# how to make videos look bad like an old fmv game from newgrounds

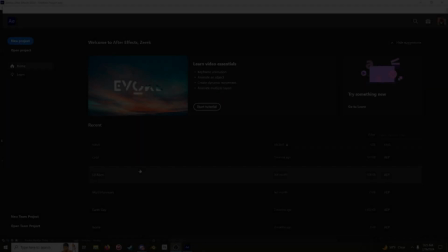0:00 Hey, what's up?
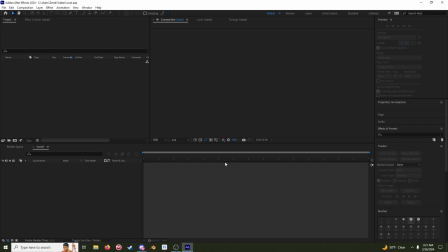0:00 I just wanted to go through the project file for the last video I put out and show you guys how I kind of got this look.
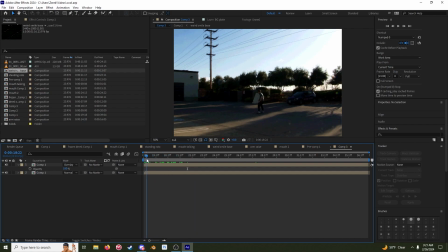0:10 And yeah, we'll just kind of break it down. It's the raw footage.
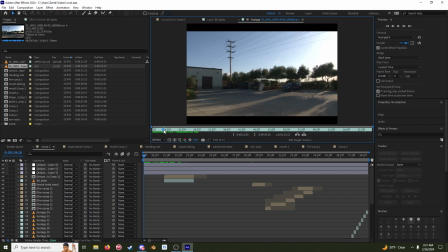0:17 I got my clean plate here in the beginning for a lot of stuff. Skating in, stopping, I rotate, I pause, I walk up, start making a bunch of mouth movements.
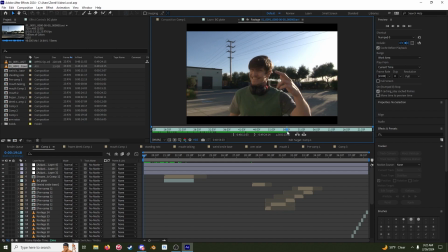0:33 Twist my face. I'm gonna keep this part right here, hand up and down like that. I think I actually cut it so it goes from here and then it actually cuts to this second hand movement like that,
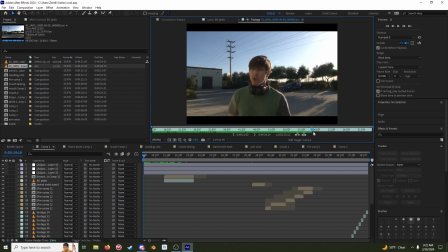0:51 down, and then I do all the mouth movements there, wiggle a bit, and that's the end of the video right there.
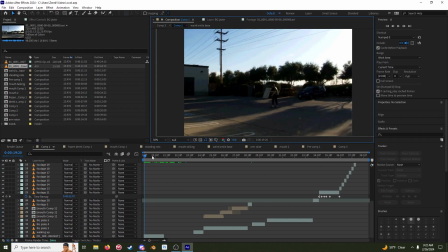1:00 So what I did was, we can go through here and let's turn off all the effects
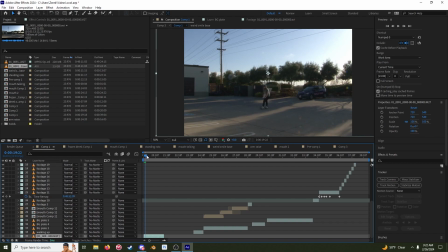1:09 right here. This should just be the footage, and I just speed ramped this to be faster. Zipping on in, and then on this frame I split it, and I have a frozen in place version of me here.
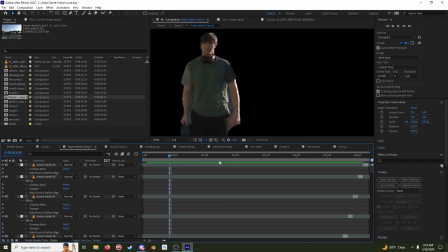1:26 So I took just two frames, these two frames, and just looped them a bunch and in their own comp, and I rotated myself out actually pretty poorly.
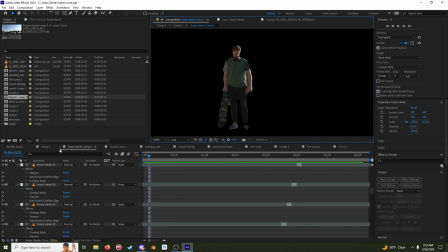1:42 Pretty poor roto, but it doesn't really matter because it's just going to be blended in with this.
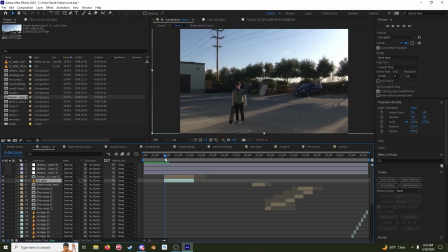1:48 And then what I did was I took my clean plate, put it underneath, and I think I have a mask here. It's actually no mask. So it's just sitting on top of this clean plate footage for, you know, this. And so that's what's good about this clean plate and why you should get it is the
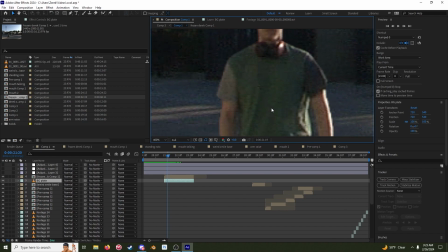2:08 noise on me is going to jump back and forth the exact same, but the noise of the video is going to be changing,
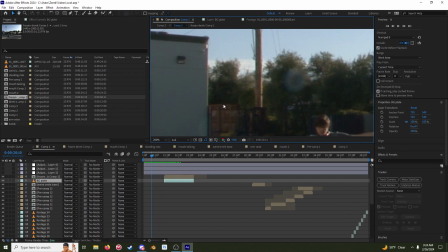2:16 you know, every frame. So it adds a little bit of extra, I don't know, texture to the video later down the line.
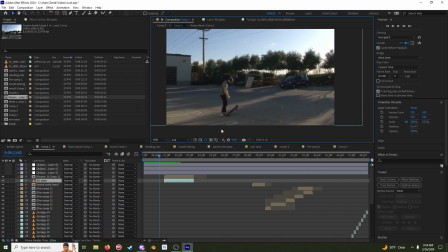2:24 I shot this on the, what is it? The Sony, it's an HDV, it's a camcorder. It's the, what is it? Z5U, HVR C5U. And you can't really find this camera out anymore.
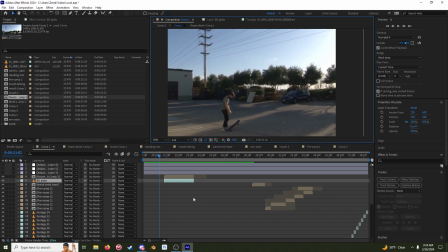2:41 What's really cool about this camera is that it shoots onto tape, but it can also shoot onto a CF card, which I have plenty of because I have my Canon as well. Anyway, so I got that done, and then I was like, all right, I'm just gonna extend this out for a certain amount of time, and then I cut back to the clip playing out,
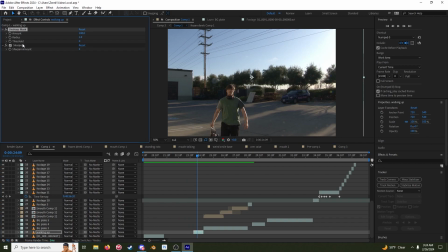3:00 but I gave this a speed ramp. I also might have added I still have unsharp mask and everything on as well.
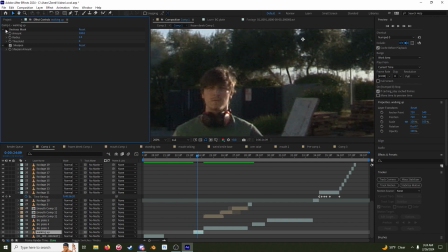3:08 I have a basic correction to push some of these values here.
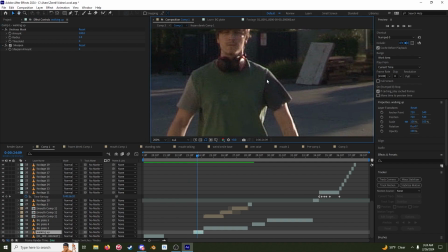3:13 I really wanted to get more of this artifacting present later down the line.
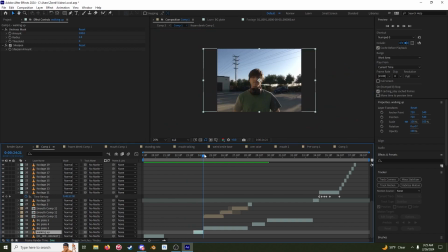3:19 All right, so we're continuing up here. Another freeze frame. So this is another comp.
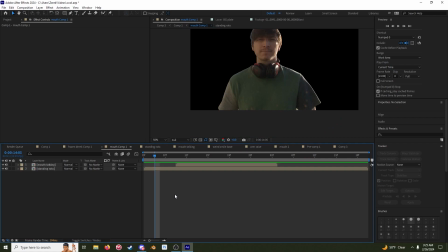3:25 This mouth comp actually contains two layers in here.
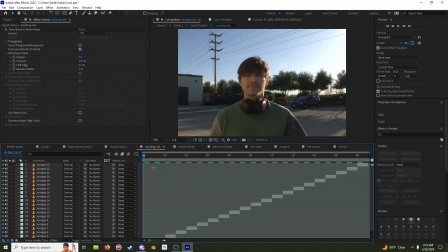3:30 So it's got my standing roto, which is the two frames.
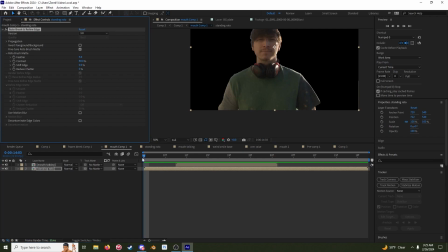3:35 So in this comp, I rotoed this layer here, and it's just two frames of me standing still.
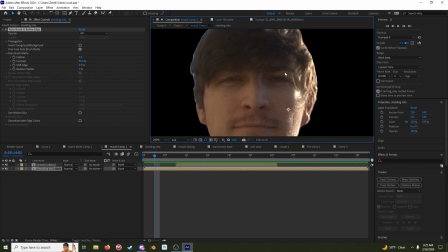3:42 Well, what's really cool is I get this like little eyebrow twitch, and these little twitches are good for keeping your, even though like the image is still, it has like that weird, you know, like Ed and Eddie popping and texture to it, and I needed some of that.